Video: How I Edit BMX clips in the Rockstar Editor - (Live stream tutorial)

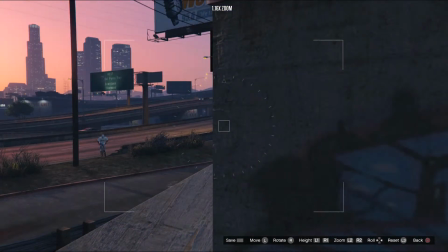You don't want a camera over here with things say blocked,
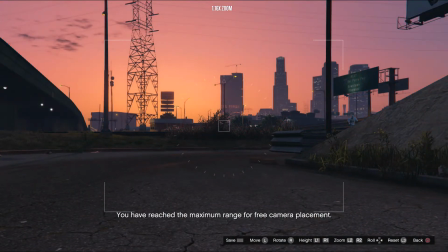or you don't want it too low, which does look cool but you don't really get the vibe.
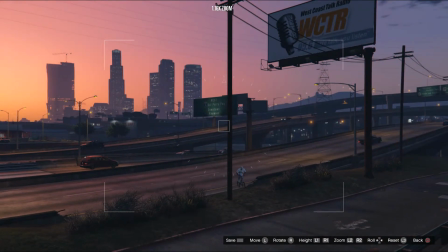You obviously don't want it too high. You want it in a place which captures what's going on but also gets a good look of the surroundings without being too obtrusive.
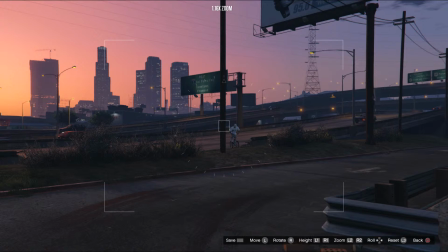So if I'm also side thing, if I'm not saying hi guys, I do appreciate everyone stopping in, but I'm just going to try and do less of the chatting and more of like describing what we're doing, and that way it can end up being its own video at the end.
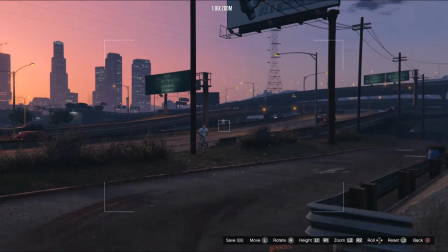But so back to the cameras, you want to sort of have it where you're capturing what you're doing but also where you're going.
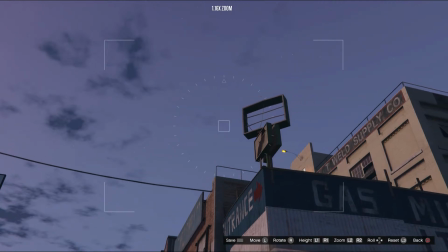So this is where we're landing, which is on top of this green thingy majing here.
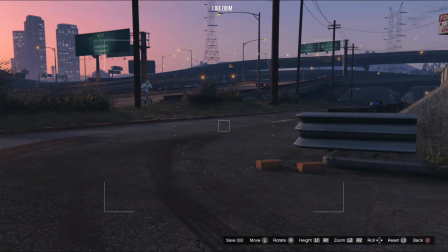So down here at ground level is good, because when you're on ground level it always brings a bit more realism in,
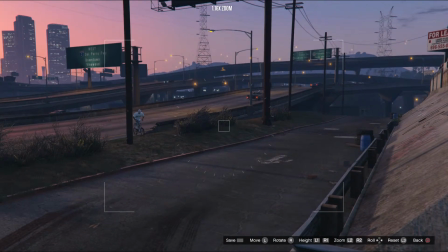you know, like, so your game's sort of higher, a bit more arcadey, but when you're on the ground level it really brings it in.
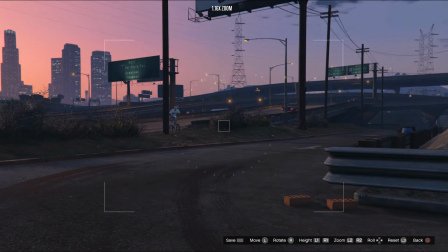And also you want to be factoring in what's happening with your backgrounds as well.
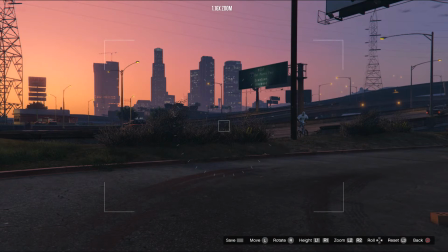So we've got this amazing sunset here which we'll be using at the end, and but this is just for the second camera angle.
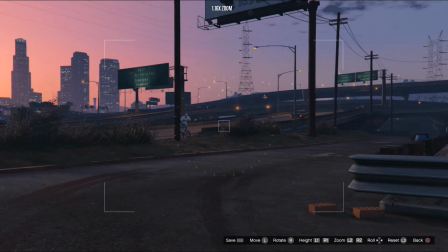So a common thing that people can do is you can just place a camera angle.
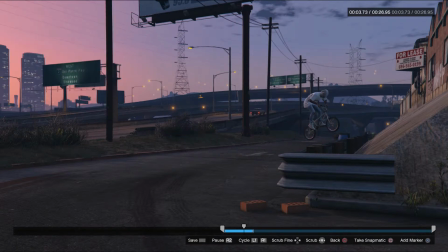So you can just place this here, my guy will ride through the scene and then exit on the right.
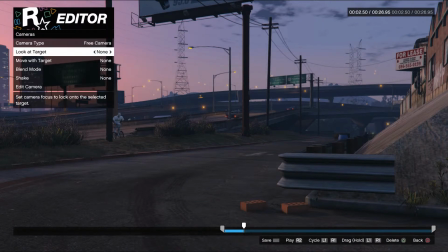But most of the time you want to be looking, so you want the camera to be following your guy.
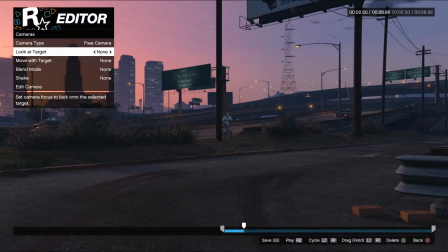So cameras look at target player, so you can have it on none, obviously it stays static, and then you look at target player, and this is important as well.
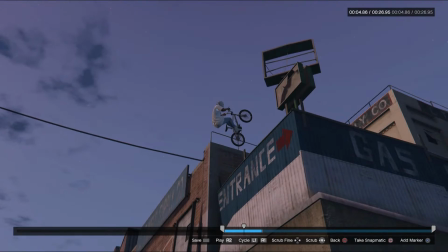So you can look through it there, and that gives you a nice sort of spread where, so you've got your first camera angle,
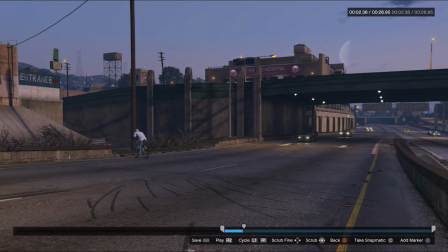and this is all just, you're just scrubbing through with the right stick. So you're just looking through.
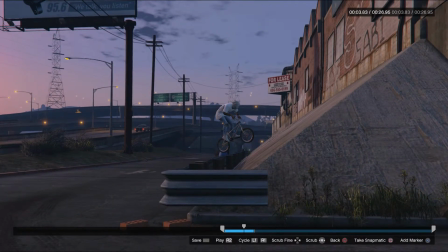It's giving a nice perspective of what we're ramping up on, the height, where we're at, what we're landing on.
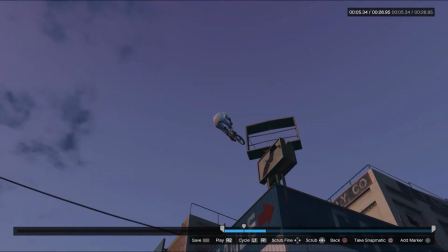It's all included. So this is a nice little angle here. And then it's got us finally landing up on top of the green sign.
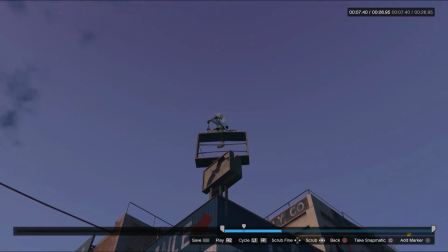So the moment that you're up there, maybe about here,
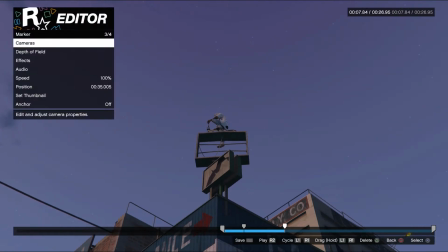that's where I'm going to put my last camera angle in. What's up, Momet? And now we're going to remove the look at player, and we're going for a more scenic overview shot of,
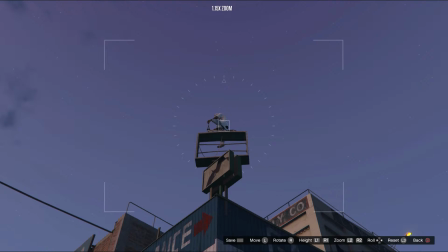you know, the end part of the clip, which is you've landed it and now you're transitioning out of the clip into the next clip you've got.
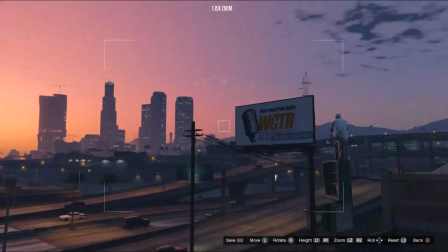So what we do have here is this amazing sunset, and we can, what would be a good angle here?
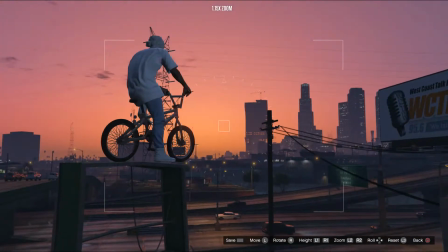So pulling it in tight to your character could be good. See, this is even nicer over here.
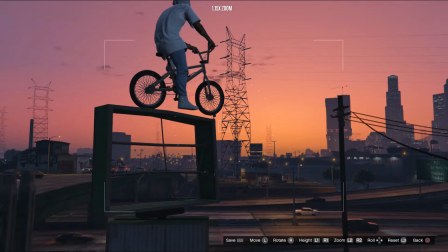See, you don't want to go too low, so we've got that we've got that texture issue here where it looks like my guy's sitting floating.
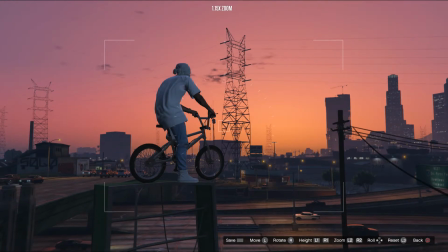So you always want to try and keep that away from these things. So maybe
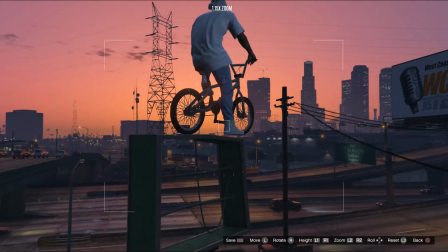just try to find an angle here.
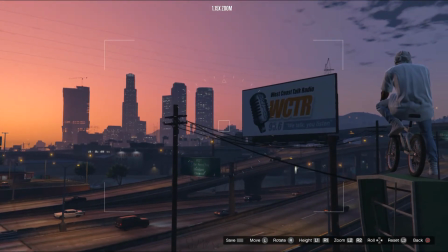I think here's pretty nice. We've got my guy on the right.
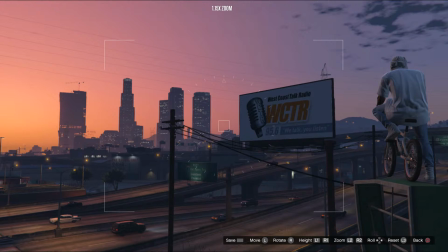We've got the nice focal point of the city on the left. Might zoom it in just a little bit.
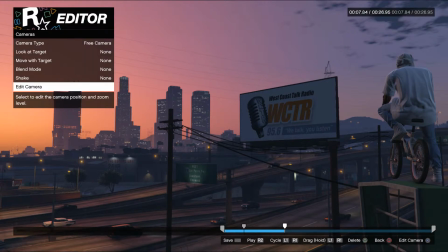And then that's placed there now. So what we've got now, actually we might just move it to the right a little bit.
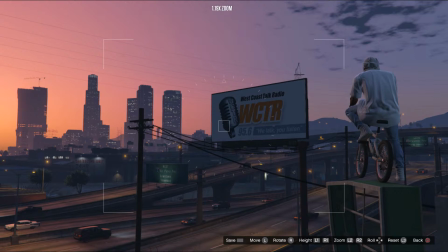And this is more of an advanced technique, which you can move into afterwards, but I will discuss it here. So you've got your camera here, but we want the camera to sort of pan along in a way that
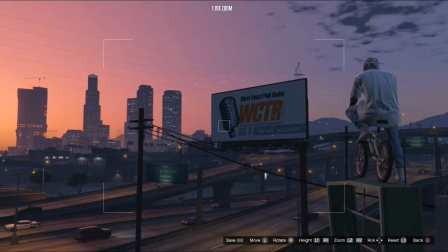sort of finishes up looking at the city. So it finishes up sort of like this.
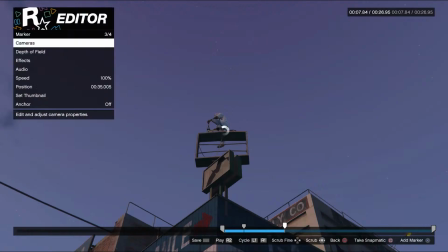And how you do that is, so we have our guy, we're sitting here, camera.
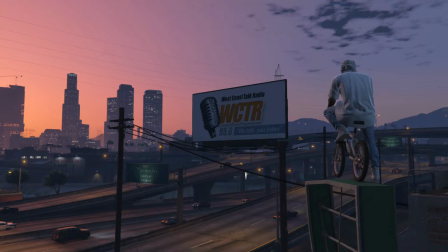So this is the first point on the timeline. You can see the timeline here. We want to just say maybe give it a few seconds, maybe 3 seconds.